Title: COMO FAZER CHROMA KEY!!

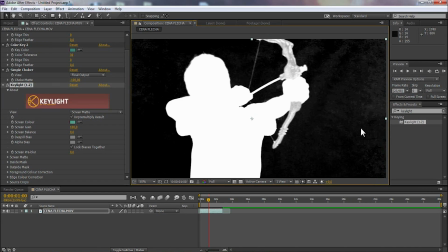[4:27]
Esse branco aqui quer dizer que ele ainda está visível, ou seja, a gente precisa deixar o fundo totalmente preto e quem está gravando, né, a pessoa que está lá na frente do chroma key, branca. Para isso eu vou abrir aqui a guia do Screen Mate e vou aumentar o preto, aumentar o Clip Black.
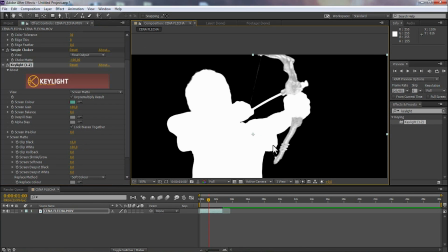[4:42]
Isso, olha que beleza. O nosso arco ele também tem que estar totalmente branco, então eu vou diminuir aqui o Clip White, e eu acho que vai funcionar.
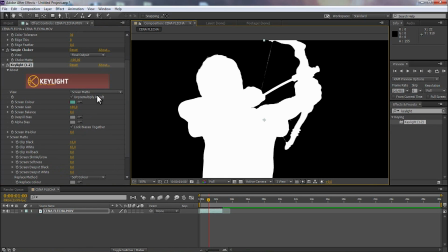[4:49]
E funcionou, olha que beleza. Muito bem, vamos voltar para a nossa visão, para o resultado final.
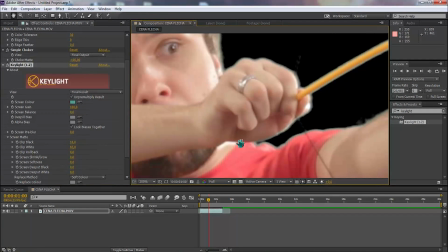[4:55]
E ainda está com um pouquinho de problema nas bordas, pessoal. Dá para arrumar isso fácil, fácil.
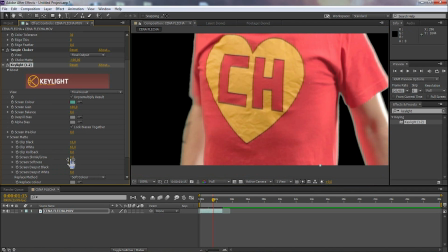[5:00]
Como? Com o Shrink. Shrink quer dizer, ele vai comer as bordas. Não pode, não dá para colocar muito, senão vai ficar horroroso, olha só.
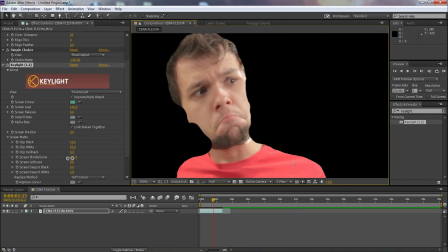[5:07]
Cadê o rosto? Olha que beleza, né? Não é isso que a gente quer fazer com o nosso vídeo, mas se a gente usar com parcimônia, se a gente usar um pouquinho, não tem problema.
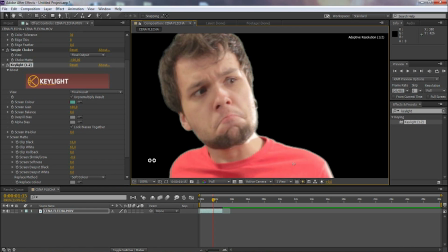[5:15]
Então vamos comer aqui o quê? 0,6 menos 1. Tá comendo bastante. Aqui dá pra comer um pouco mais.
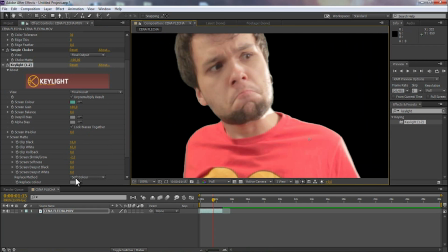[5:23]
Vamos lá, vamos lá, vamos lá. Aí. É. E dá pra gente também suavizar a borda no Screen Softness. Deixa eu aumentar aqui. Se aumentar muito, vai ficar completamente fantasmagórico, não é legal. Mas sempre usar com parcimônia, usar um pouquinho, fica legal.
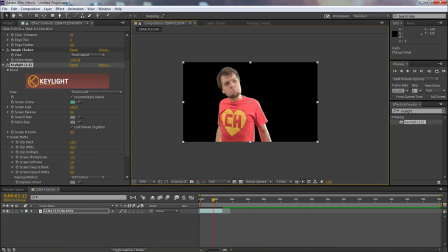[5:37]
Beleza. E agora, claro, falta um fundo para isso tudo. Eu vou importar aqui um arquivo que eu baixei no Pond5.
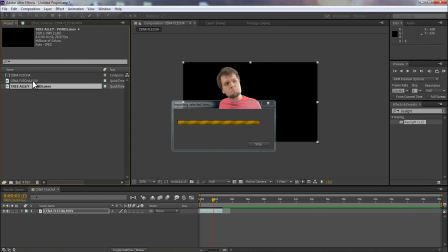[5:43]
E sobre o Pond5 a gente vai falar daqui a pouquinho, deixa lá mais pro final do vídeo.
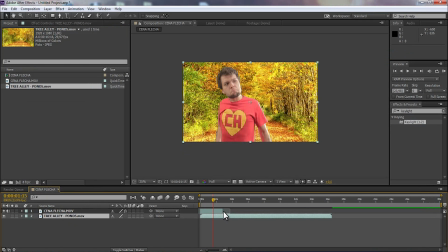[5:48]
Vou arrastar esse fundo de árvores embaixo do nosso vídeo. E olha só que beleza. Nosso fundo animado está aqui rolando.
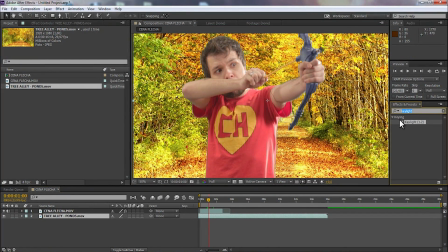[5:54]
E o chroma key já está funcionando. O efeito está pronto, mas ele pode ficar melhor se a gente colocar um Levels, que é para aumentar o contraste e assim a gente corrige um pouquinho a cor de quem está na frente com o nosso fundo para que eles fiquem mais parecidos. Então eu coloquei o Levels aqui em cima e vou aumentar o contraste.
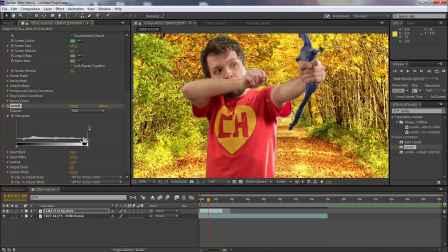[6:10]
A gente aumenta um pouquinho esse aqui e aumenta um pouquinho os tons claros também.
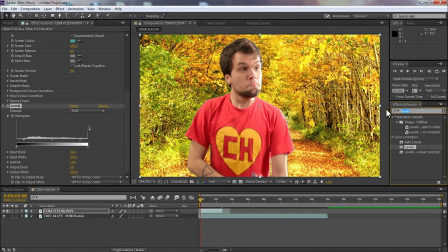[6:15]
E olha só, aqui dá para ver um antes e depois, tá vendo que ele deu uma destacada. Uma coisa que dá para fazer é embaçar um pouco o fundo com um Fast Blur. Fast Blur, Fast Blur. Colocamos aqui não na camada do vídeo, a gente quer embaçar o fundo, então colocamos nas árvores e aumentamos um pouquinho o nosso blur.
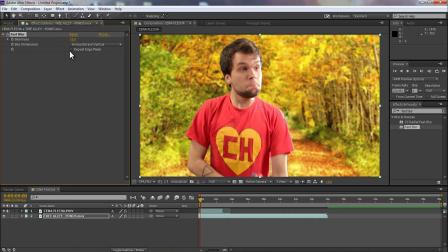[6:34]
Não tanto, claro, vamos colocar um 10, isso, e vamos clicar aqui em Repeat Edge para ele corrigir as nossas bordas.
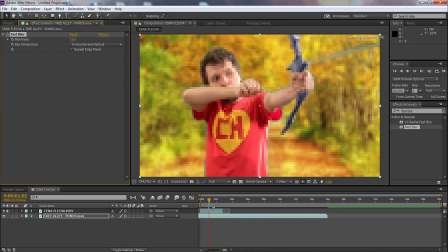[6:40]
Por que que a gente embaça o fundo?
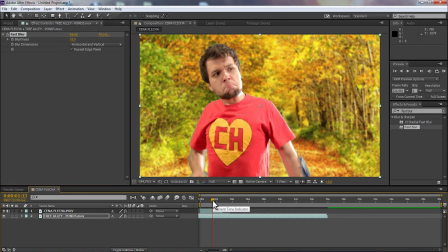[6:43]
Porque quando a gente está gravando, quando a gente coloca o foco no primeiro plano, o segundo plano tende a ficar desfocado e a gente quer um chroma key mais natural possível, né?
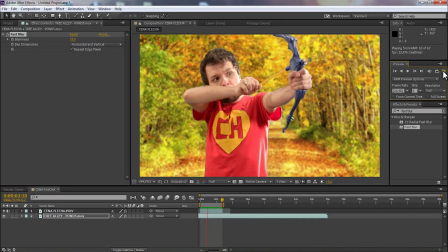[6:51]
Vamos ver como é que ficou isso aqui. Beleza, pessoal. Nosso efeito está pronto. Claro que ele pode ficar muito melhor, ainda mais se você adicionar uma trilha sonora legal, efeitos sonoros,
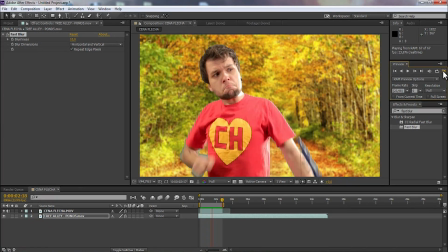[6:59]
um tratamento de cor mais bacana, mas o chroma key está funcionando e é isso que importa. Fiquem livres para vocês criarem na casa de vocês, para testarem, porque é testando, meus caros, é fuçando, é vendo o que acontece quando você clica nas coisas que você ainda não sabe, que você aprende de verdade. E por último, mas não menos importante, uma dica para você incrementar ainda mais os seus vídeos é com o Pond5.
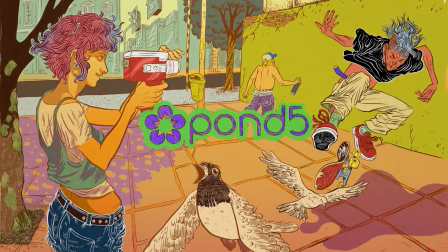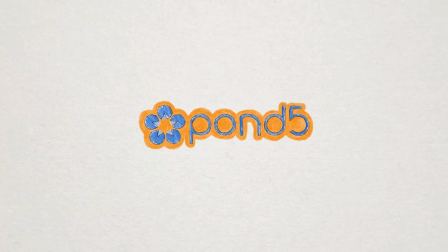Um site que você pode comprar fotos, vídeos, arquivos de áudio, efeitos sonoros, trilhas sonoras e ainda arquivos abertos de After Effects e 3D para você abrir e editar aí na sua casa. O Pond5 tem mais de 2 milhões de arquivos de vídeos para você comprar e mais de 10 milhões de outras mídias.
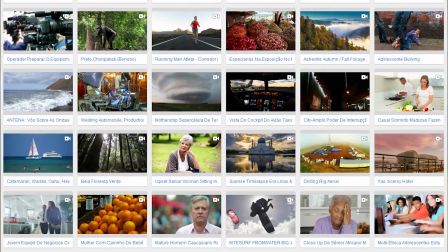[7:48]
Isso significa que se você precisa daquela cena específica para um vídeo, uma cena de trânsito, uma praia,
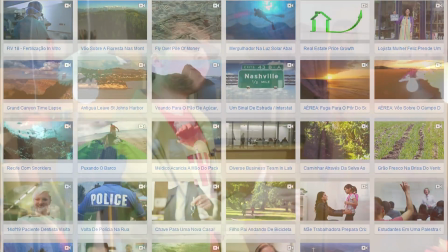[7:54]
uma floresta, sei lá, algum efeito sonoro, você pode ir lá no Pond5 e deixar o seu vídeo da maneira que você quiser. E qualquer coisa que você comprar no site vai ser sua para sempre, para você usar da maneira que você quiser, seja para um DVD, seja para televisão ou, claro, para vídeos aqui na internet. E o mais legal de tudo é que a gente conseguiu uma parceria com o Pond5 e a gente escolheu 50 arquivos para você baixar de graça aí na sua casa e já usar nas suas próximas produções. O link tá aqui embaixo na descrição do vídeo. Eu sou o Gustavo Horn e vou ficando por aqui. Adeus!